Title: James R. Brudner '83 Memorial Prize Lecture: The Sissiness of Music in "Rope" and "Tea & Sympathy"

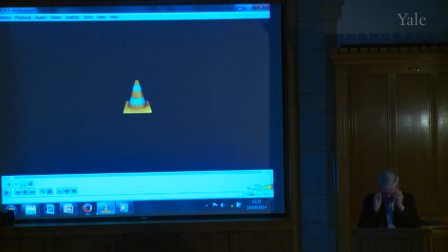(44:14)
Okay, so in the course of the film,
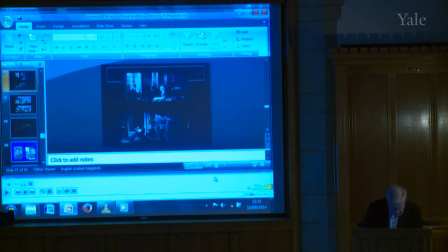(44:18)
not only is he taunted,
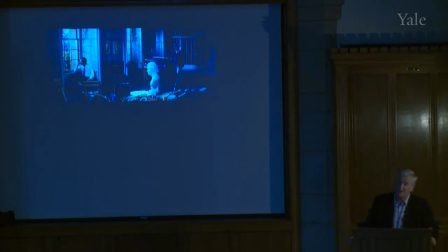(44:28)
he also tries to have sex with a local prostitute, but then finds the whole thing disgusting and runs out, and then finally is seduced by the Deborah Carr character. Now music continues to be important,
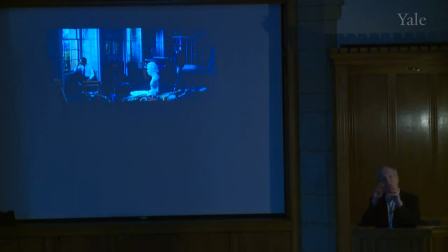(44:41)
and not only music in the association of this Ravel-type music with Tom's story, but also as actually subject matter in the film. There's a very famous scene you see at the top here in the music room, and this is famous, it's used in the film of the celluloid closet, for instance.
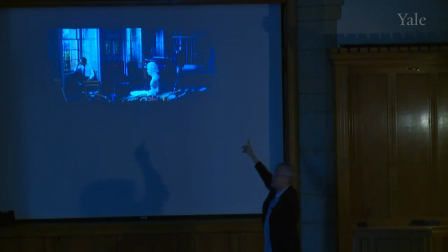(45:00)
It's a scene in which this man, who's a friend of Tom's, tries to show him how to walk like a man. It's sort of a... It's a wonderfully funny scene. try and say, well, the trouble is you walk in this springy way and you need to walk like this.
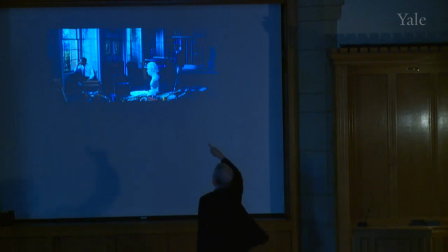(45:16)
So that's why it's a famous scene. But it is, in fact, in the music room, and we have the reassuring, possibly, bust of Beethoven in the middle there. But also, I think very interesting is the whole idea of listening to music. And it's bad enough to like classical music, but then to sit passively listening to it.
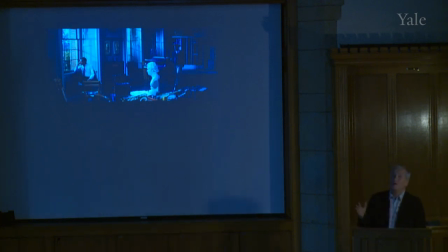(45:35)
And there's a whole history of the passivity of response to music that's also present, and also often playing sort of melancholy, romantic music. So this is an important scene in the film.
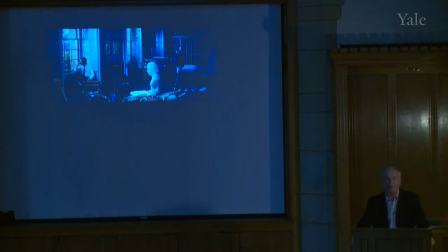(45:50)
But also important is a moment in which the housemaster, who's a very macho type, says to Tom, don't you think when I was a young man, I too would sit for hours weeping in my room listening to music, but I repressed it, I became a real man.
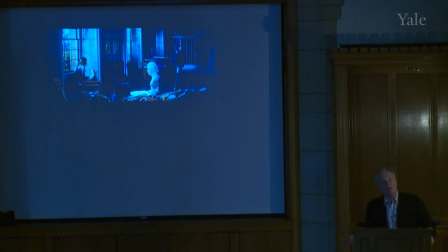(46:08)
So that association of weeping and effeminacy with music is again an important theme in the film. And at the end of the film, when we see Tom going back and knocking on the door of the housemaster, who now his wife has left him, and what do we see?
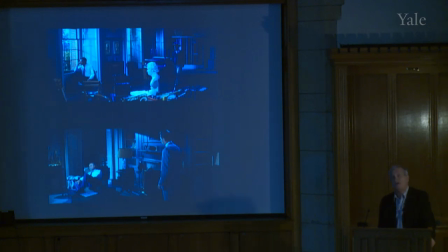(46:27)
We see him sitting, listening to music, rather affirming something that's been suggested throughout the film, that, of course, the housemaster himself had the same problems as did Tom. Now, these problems are compensated for by what now, I suppose, looks like nothing but.
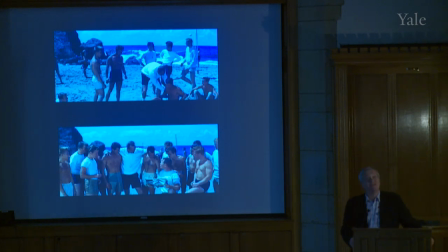(46:45)
It doesn't really look like it's hiding its gayness at all. But these sequences are meant to show the housemaster's kind of affirmation of his masculinity. But obviously we may now tend to read that as being so excessively
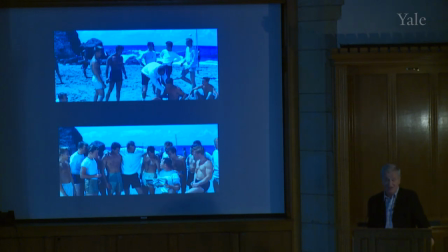(47:03)
affirmed as to suggest that he too has the same kinds of erotic feelings as Tom.
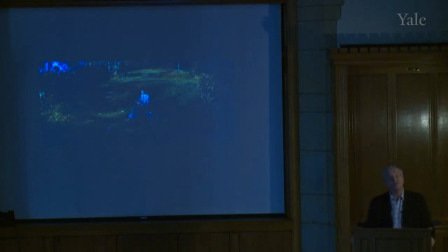(47:09)
So at the end of the film, Tom opens a letter that's been left for him from Deborah Carr. And I want to now just play you this sequence to end with. because in this sequence she talks about the fact that you
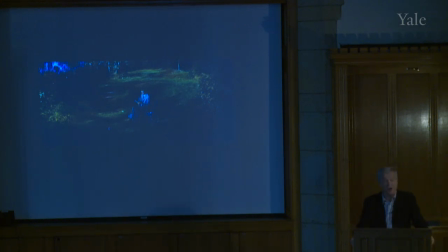(47:23)
know she split up from her husband and that the book hit the book that Tom wrote is not quite right but I think what interest is what's interesting is that the beginning of this when he's you hear her voice and the music you hear is completely unmelodic you don't know where it doesn't know where it's
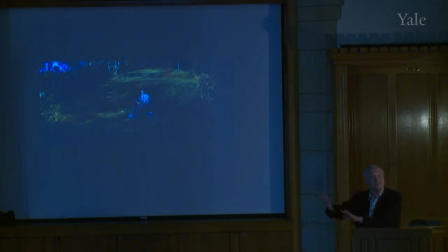(47:39)
going it's it's it's completely it's within it tonally actually it is quite Ravel but nonetheless it doesn't have any of the melodic sense.